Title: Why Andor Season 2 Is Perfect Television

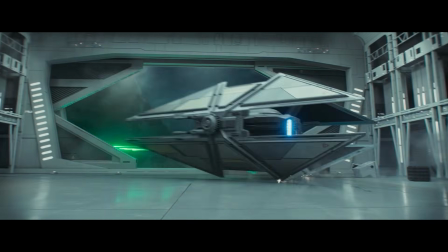(4:03)
In Episode 1, Cassian tells the rebels on Yavin that he stole this TIE fighter for the rebellion, and one of them answers, "Stolen for who?"
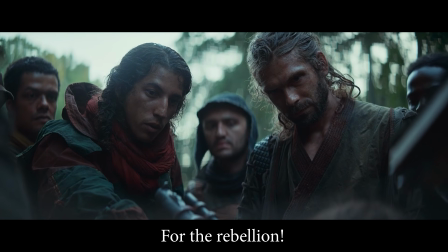(4:12) For the rebellion. Whose rebellion?
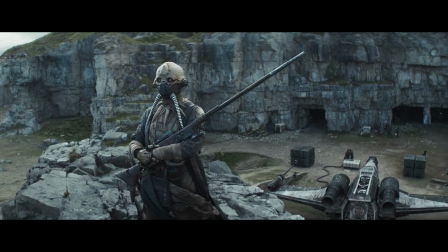(4:15)
Last season, we listened to Saw Gerrera be apprehensive to work with anyone who didn't share his exact ideals.
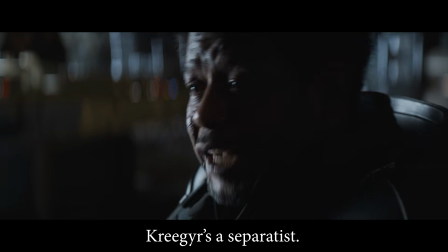(4:21) We need to pull together, Saw. Krieger's a separatist. Maipe's a neo-Republican.
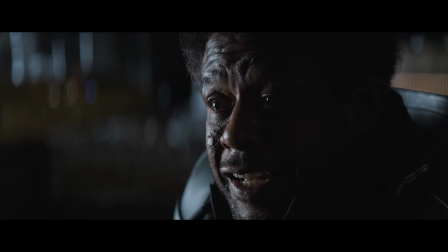(4:28) The Ghorman Front, the Partisan Alliance, sectorists, human cultists, galaxy petitionists.
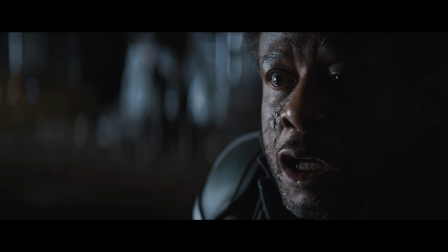(4:36) They're lost. All of them lost.
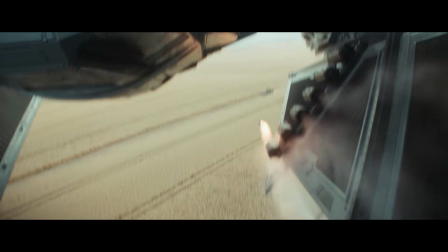(4:40)
The irony is that rebellions, which are born from chaos, need to come together to have any chance of succeeding.
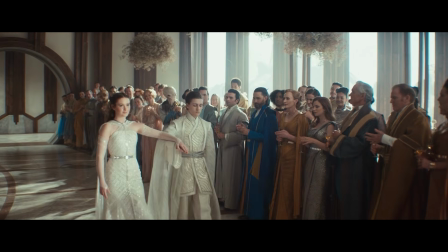(4:46)
And the examples of division and unification in this arc showcase this point perfectly.
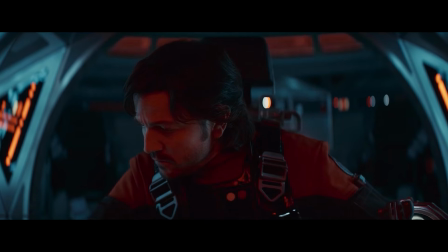(4:52)
It's here that I want to introduce a second major theme in this arc that ties directly into unification and division,
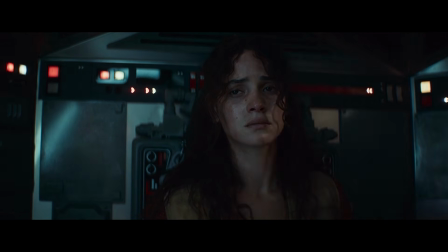(4:58)
which, if you've watched my other Andor videos, you know is a recurring motif already,
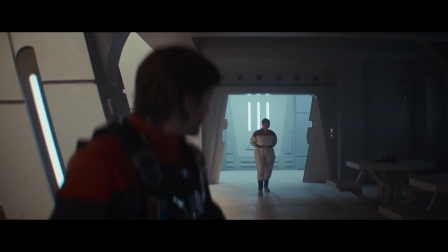(5:03)
and that's one of circles. When Castian talks with Naya, he expresses joy at being with her as she steps into the circle of the rebellion,
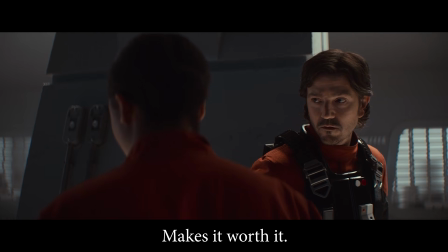(5:12)
saying, This makes it worth it.
Being with you, being here at the moment you step into the circle.
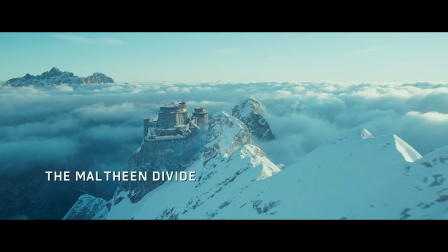(5:18)
When Krennic briefs Empire officials at the Maltine Divide, he says that the group in this room is of this
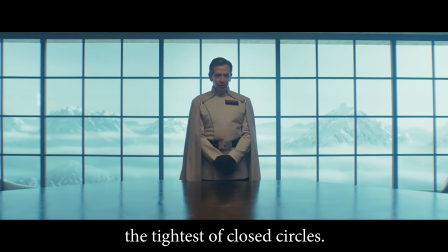(5:26)
moment the tightest of closed circles. when we catch up with Mon on Chandrila in episode 1,
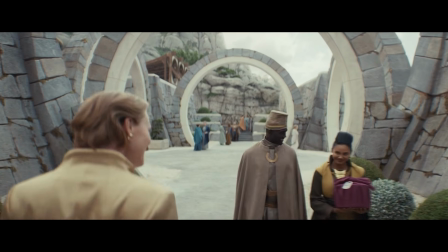(5:33)
she walks around outside and is surrounded by giant arching stone circles, and as she walks around,
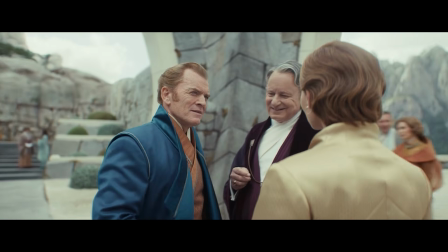(5:40)
the camera does a 360 around her, which gives a sense of her feeling disoriented.
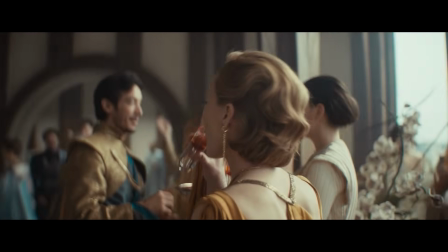(5:45)
If we skip ahead to episode 3, this 360 camera movement continues, particularly when the circular DJ ball comes out.
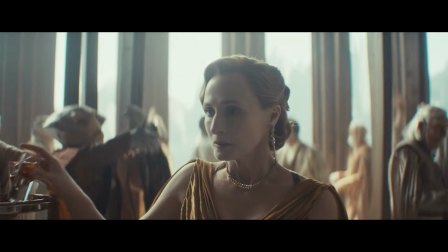(5:53)
Maybe, on a meaning level,
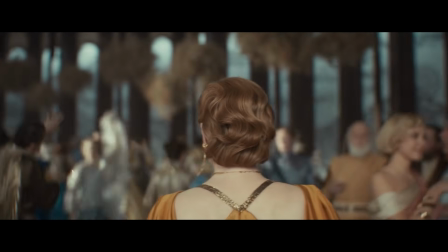(5:55)
the director used 360 camera movements like this to tie into the circular design choices and circular philosophical messages of Andor.
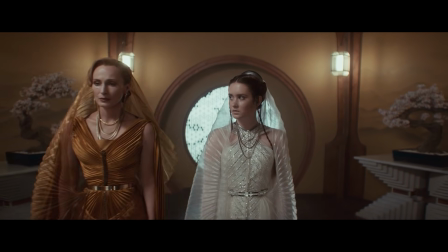(6:04)
I've mentioned this in other videos, but one of the main messages of Andor is how much history repeats itself.
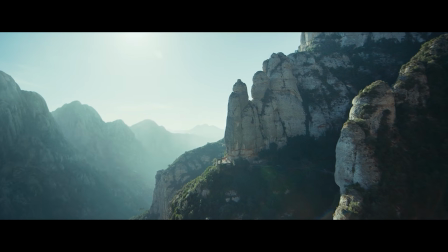(6:11)
For instance, in episode 2, Mon says to Vel, "Everything out is new again."
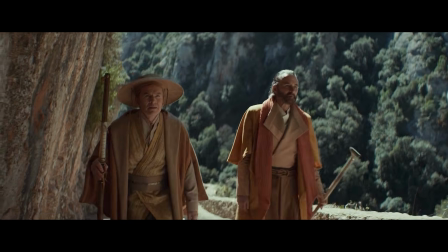(6:17)
She says this on a pre-wedding hike, one which her and Perrin took years ago when they got married.
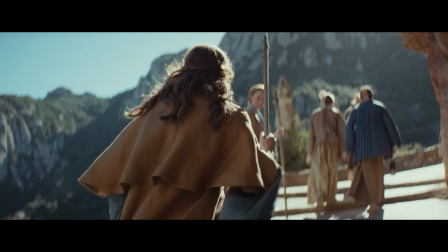(6:23)
Mon says it was raining when they had their hike, and now it's sunny.
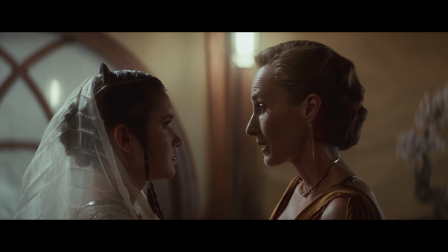(6:27)
Mon tells Lita about how her mother was drunk when she got married, and how much she hated her for that.
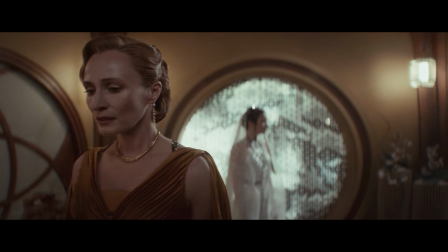(6:33)
Then, in the very moment Lita is about to get married, she finally understands why her mother was drunk.
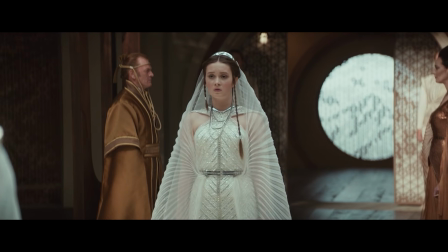(6:39)
It wasn't because she didn't care,
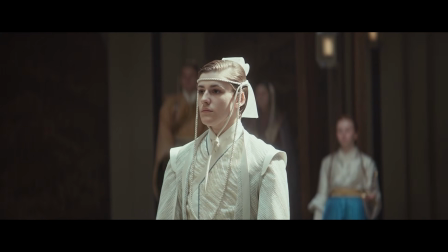(6:41)
it's because she knew exactly what was happening and tried to hide from the terror of two 15-year-olds about to enter into an arranged marriage.
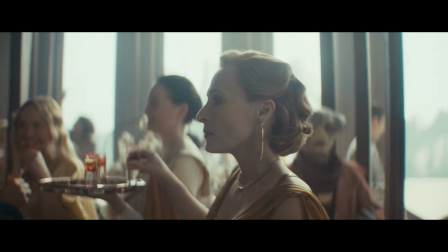(6:49)
Then Mon gets drunk herself at the end of the wedding. More cycles and circles.
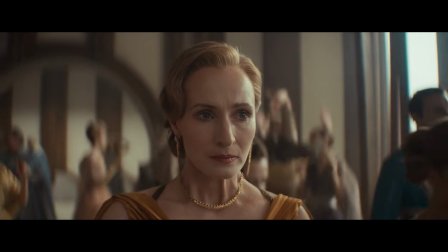(6:54)
As if we needed any more evidence of this motif, as soon as Lita walks out of the room to get married,
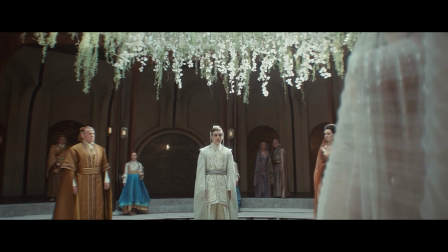(7:00)
a circle awaits in the center of the courtyard, which her and her future husband step into to complete the ceremony.
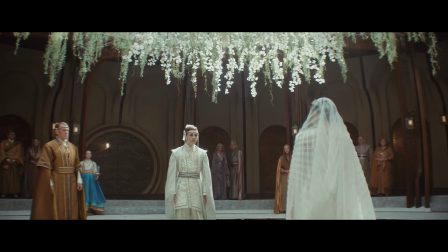(7:07)
An interesting tidbit is that the young couple steps in and moves counterclockwise.
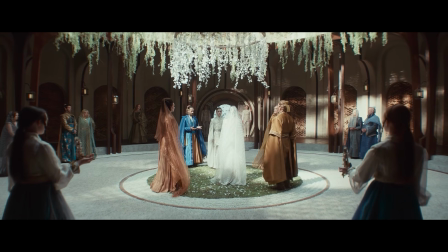(7:12)
Then the four parents step in and move clockwise.
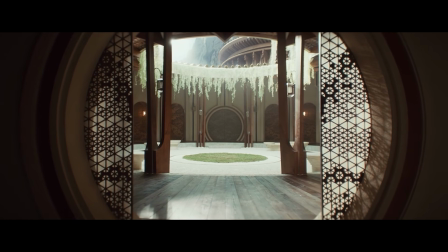(7:16)
I don't know whether this is on purpose, but when you think about Lita's obsession with tradition and the old ways that we see in Season 1,
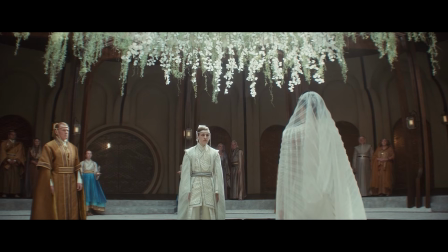(7:24)
it makes sense that Lita moves counterclockwise, representing the turning back of time and focus on tradition,
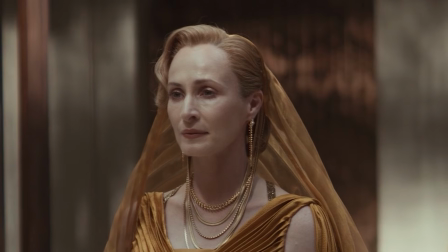(7:31)
while Mon and company, who are more wise to the problematic nature of arranged marriages than they let on,
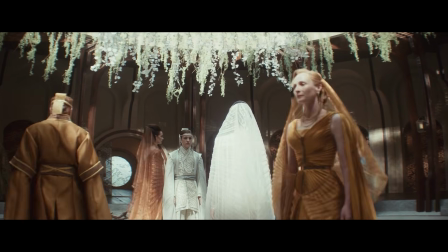(7:37)
move clockwise, representing more progressive or future-facing ideology.
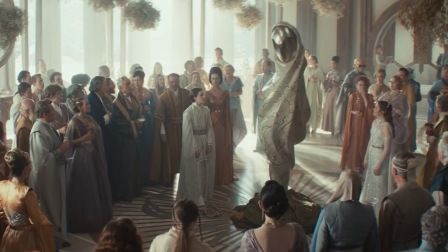(7:43)
It's here we get to one of my favorite elements of this arc, which is the Shandy Merle statue that Davo gifts the new couple.
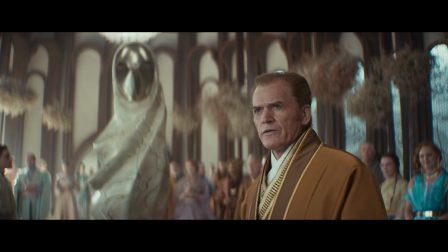(7:49)
These were stolen from Chandrila 25,000 years ago, and were one of 12 statues that used to stand in a local Chandrilan temple.
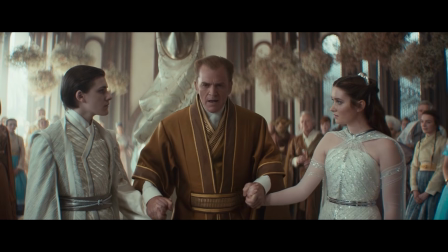(7:58)
One of 12 statues, like the 12 hours on a circular clock face.
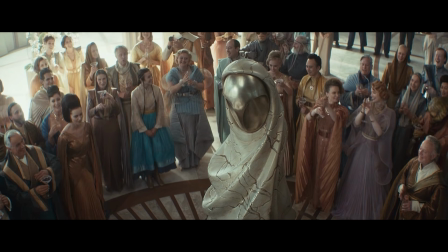(8:03)
I don't know if this was intentional, but I've seen details like this placed in other films that focus on the passage of time, like Interstellar.